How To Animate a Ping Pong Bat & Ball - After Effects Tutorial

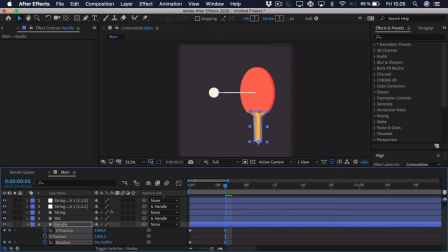244s
So we can push this backwards and we can also rotate it backwards, sort of like this. Now you can see that we have this animation between these two key poses. And to actually be able to loop this animation, we need to take the two first keyframes and copy them.
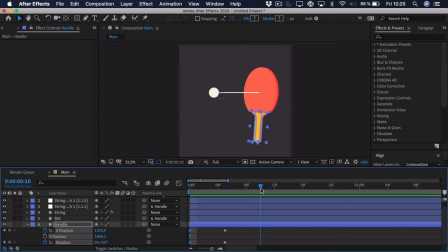263s
Then we also go the 5 keyframes ahead, so to 10 keyframes, and then just paste it. So that way, if I press N here to sort of trim the work area, you can see that this is just looping. And this looks rather boring right now, but that's because we haven't added any easing or any offsetting yet.
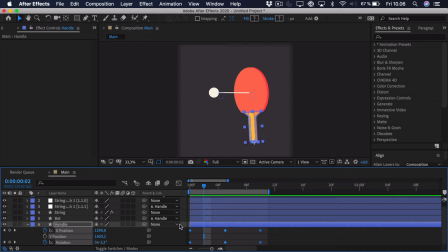280s
We'll just select all of the keyframes and press F9 to ease them, go into the graph editor, and here you can see it's quite hard to see what's going on because we have selected so many different graphs.
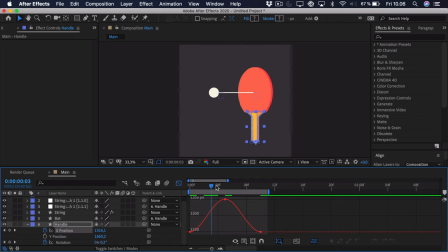289s
So let's just start with the X position. Now we want it to hit rather hard as it just goes forward right here. So we want this motion to be really sped up towards the end. And here we're working with the value graph, as you can see.
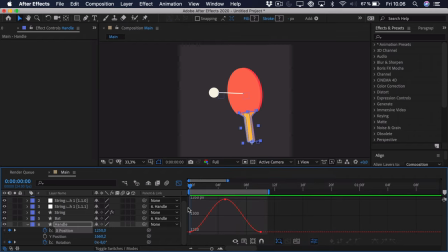305s
So this is the value over time. So we can start with some simple easing in the center. This is where the bat moves to the back. So we really want to ease this so it goes slowly to the back, and then we want it to speed up.
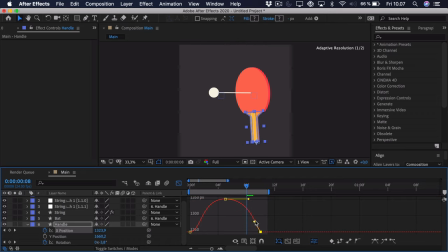319s
So what we actually can do here is that if we take this handle and drag it up like this, see it really speeds up here towards the end. It's a really big value change. But then we want this curve to sort of catch that curve, because right now it's looks sort of weird because it's very snappy right here.
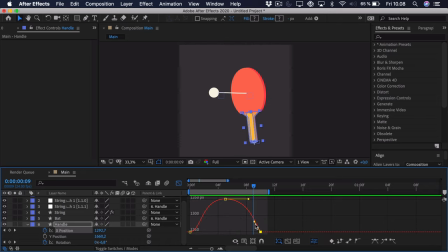337s
But we can just do that if we sort of reverse the curve. So we have to imagine that this curves go down into this one. So we just have to drag this downwards like this to make it catch that. So that way you can see it sort of follows that. We can also sort of make it not stop completely here in the center,
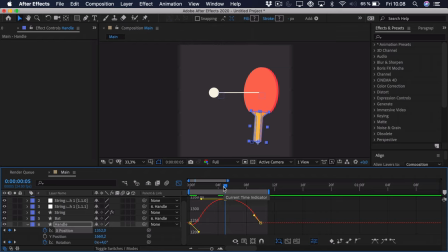356s
because we want the movement to sort of continue a bit backwards and then snap forward. So sort of an elastic movement. And we can do that by just dragging this handle down and this handle up. So that way you can see the movement never really stops.
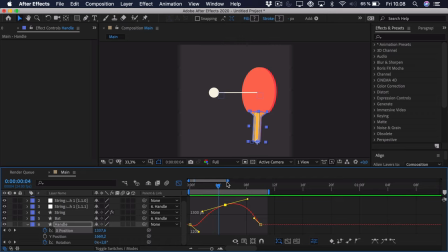370s
And right now it's pretty hard to see because we haven't done it for the rotation yet. But we're just going to add sort of the exact same easing for the rotation. So we'll start up here in the center, drag it out, then make this really accelerate,
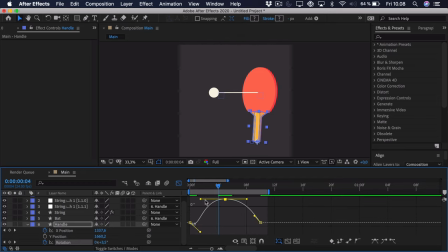385s
make this catch that acceleration, and then make this movement sort of more elastic and never stop. So right now you can see we really have the snap movement, like duk, duk, duk, duk, and you can see that it looks all right, but it's rather stiff.
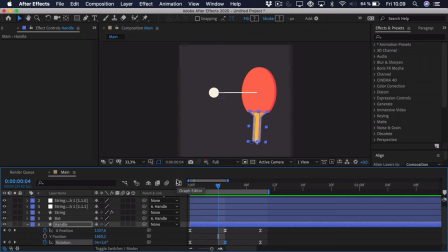403s
And the reasoning behind this is that the bat's rotation and positioning would never really move in sort of the same interval. It should be offset a bit. So we can do this by just taking the bottom keyframes here, pressing Alt or Option, and then click the right arrow key 2 times.
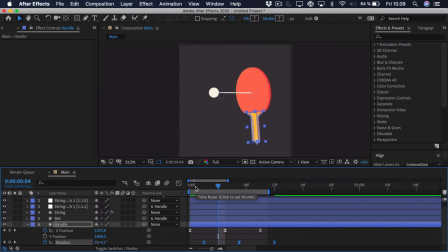420s
And you can see we just get this simple offset. So right now this is quite hard to play because we haven't looped it. You can see here at the start, we lack some rotation sort of animation. Here at the end, we lack some positioning animation. But we can fix this with a simple expression. We'll just Alt or Option click one of the properties, we'll type in loop in,
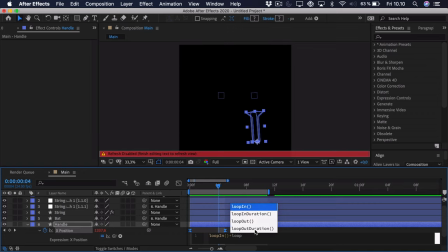440s
and then we'll type in plus loop out right here, and then we'll type in minus value.
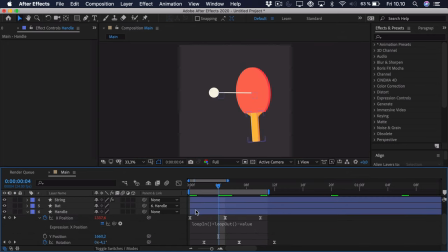447s
So what this does is that if there's sort of a blank space at the start, as there is here in the bottom, it will sort of fill that out with the last part of the animation, and then it will loop it afterwards. So we can copy this expression to the rotation, and I can show you what I mean.
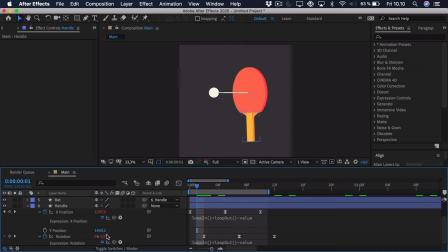464s
So right here you can see when we go backwards, that's sort of actually animating, and it's just taking that value from this keyframe. So it loops on either side, and then when we play this, you can see that it loops perfectly and just goes on. So we can always go back and adjust this, but let's move on with the animation.
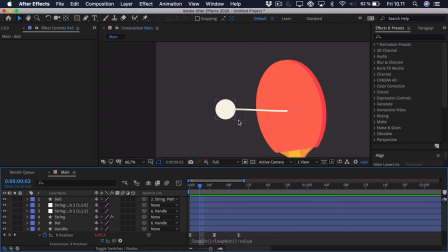482s
So right now we can actually start animating the ball. So as you can see, the sort of ball is attached to this null that's controlling the string. So we're going to animate this null.